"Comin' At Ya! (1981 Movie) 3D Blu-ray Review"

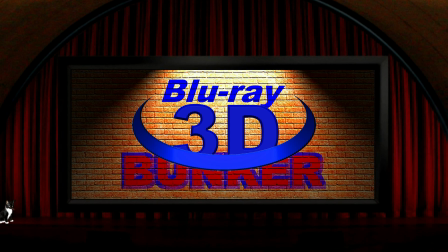Hello and welcome to the 3D Blu-ray Bunker. This is where I look exclusively at films on 3D Blu-ray, not to do a movie review,
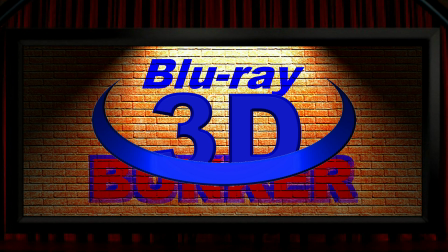but to focus almost entirely on the film's 3D, with just a short word at the end about the film itself,
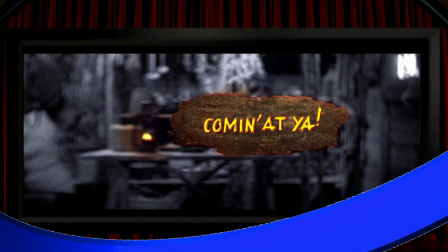and this time I'm looking at Comin at Ya. It's got a very wide aspect ratio.
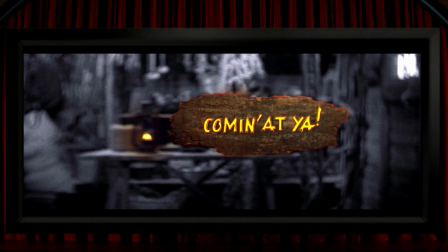It's not stated on the Blu-ray box, but I think it comes in at about 2.55 to 1, and being from 1981, this was obviously shot in native 3D. This is the film that didn't just kick off the ripple of 1980s 3D films,
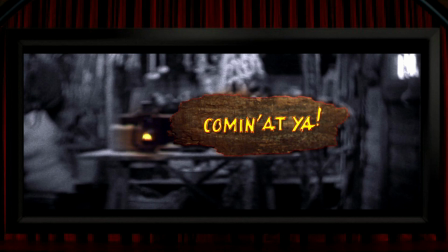but it kicked it in the face by dialing the 3D up as far as it would go, and then frequently pushing it some way beyond that. This is packed with fairly outrageous 3D, and depending on your point of view, some of this stuff is either excellent or rather ridiculous.
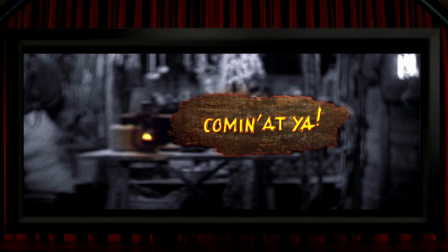So right from the beginning, during a surprisingly inventive opening credit sequence,
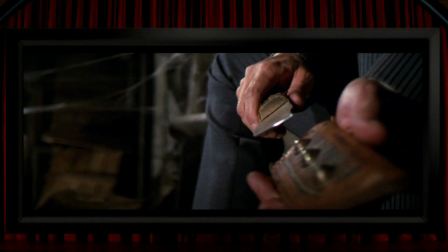they set out their stall with plenty of the type of 3D that the film has to offer, and that's to say, extremely strong and fairly gratuitous. And so, like his knife here, the 3D is going to be dangerously unsheathed and coming at you hard and strong.
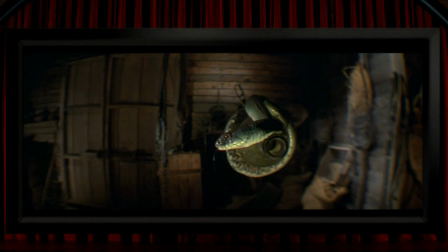The snake here is in very strong negative parallax, and I think is maybe just about on the threshold of what your eyes and brain can process into a three-dimensional image, but the film definitely doesn't always stay on the right side of those limits.
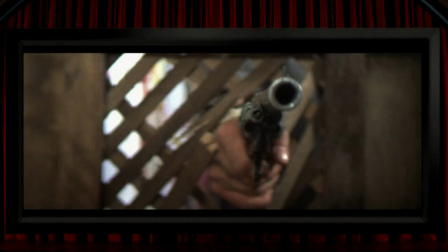Being a Western, there are going to be a lot of pistols and rifles poking a long way out of the screen,
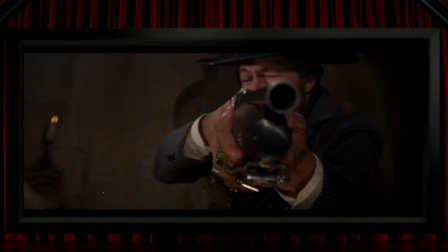and sometimes they get away with it, but a few times they don't.
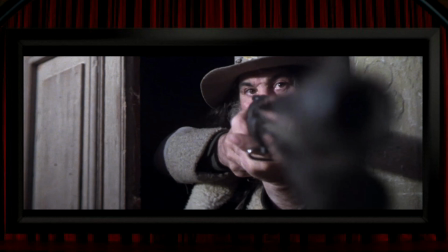And I'm sure anyone listening here fully understands this, but as an extreme simplification, the further apart the lenses are on a 3D camera, then the stronger the 3D will be. But there comes a point when they're too far apart relative to the proximity of whatever they're filming, and at that point the 3D effect collapses, and people complain about eye strain.
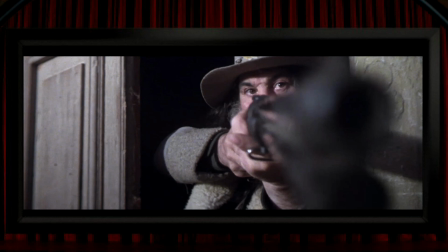So when, for example, your left eye can only see the right side of this pole,
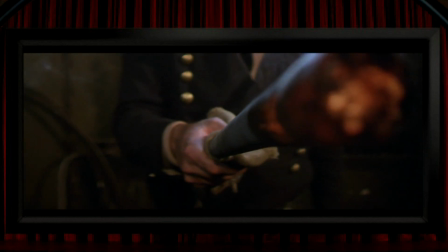and your right eye can only see its left side, in other words, it's pointed directly in between your eyes, then the left and right eye views become so totally unrelated that there's no possible hope of resolving them into a unified three-dimensional image. There are plenty of shots where the camera setup captures the strong 3D perfectly well, like with the sword here,
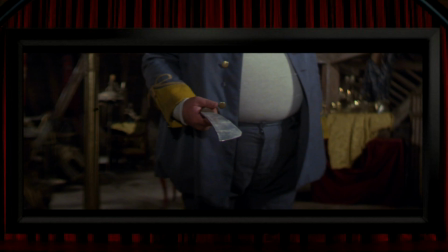but they'll often then just push it until the sword's so close that it goes beyond the point of what works.
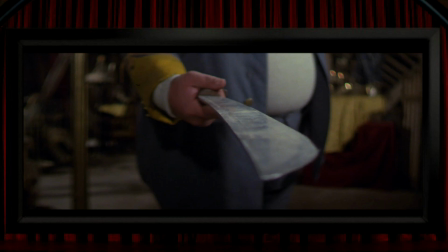Another thing 3D filmmakers have to think about in a way that 2D filmmakers don't is the way that they edit, and that wasn't an area where this film always did a great job either,
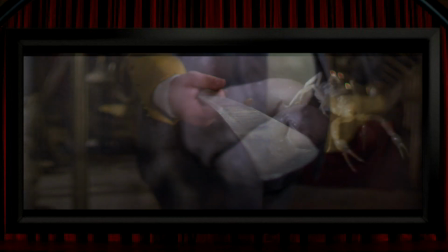as they'll often cut from an extreme bit of negative parallax, like yet another hokey piece of 3D here with the scorpion being held out towards us,
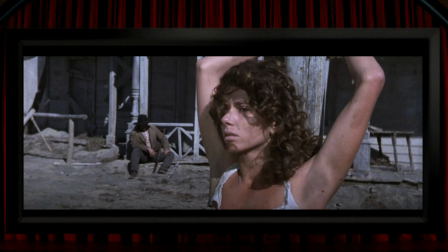and when they cut to this shot you might immediately see her as a double image, as your eyes are still crossed from the previous shot and they could take a moment to realign themselves. When a load of other things are thrust way too far out of the screen, I suppose it does have the desired effect of making you flinch,
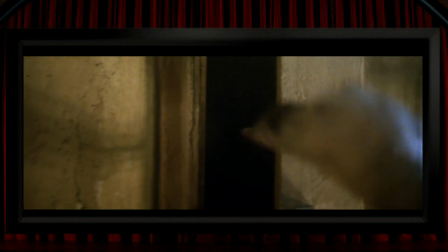like the spear throwing here, but I do think that what's causing you to flinch is less down to a great moment of pop-out, but more down to an involuntary spasm as a result of your eyes being twisted beyond their natural limits.
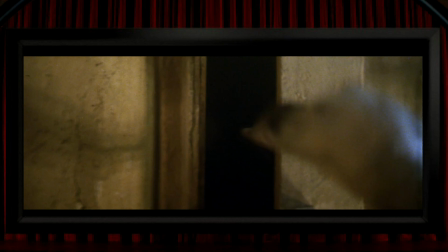And when the film has an effect like the spear being thrown, they won't just do it once or twice, but they'll keep on and on throwing them at you multiple times.
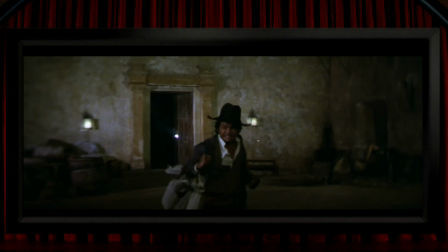Same thing with the flaming arrows, shot after shot, and I think I counted something like 10 bats flying towards the camera into tight close-up,
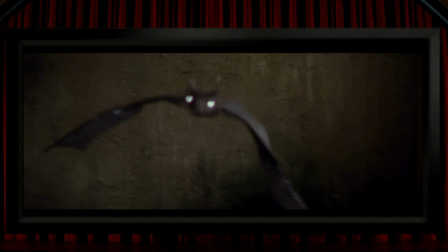and the inclusion of the bat scene, just because it was an opportunity for some wild 3D, was so daft that I lost track of whether the old bouncing a rubber bat up and down on a piece of string routine looks stupid or good.
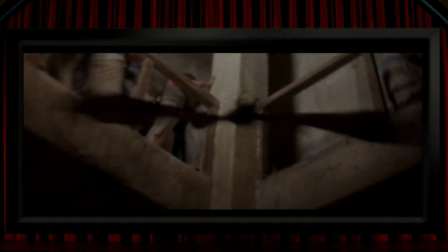I think that actually looks quite good, but they might have just bamboozled me with all their batty absurdity. Now, like I said, you'd reasonably expect to see gun barrels, spears, and flaming arrows in a Western, so their presence is easily justifiable.
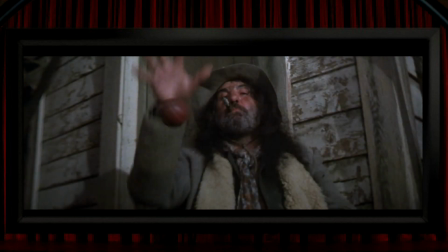But how about this fella here doing a handy bit of paddle batting?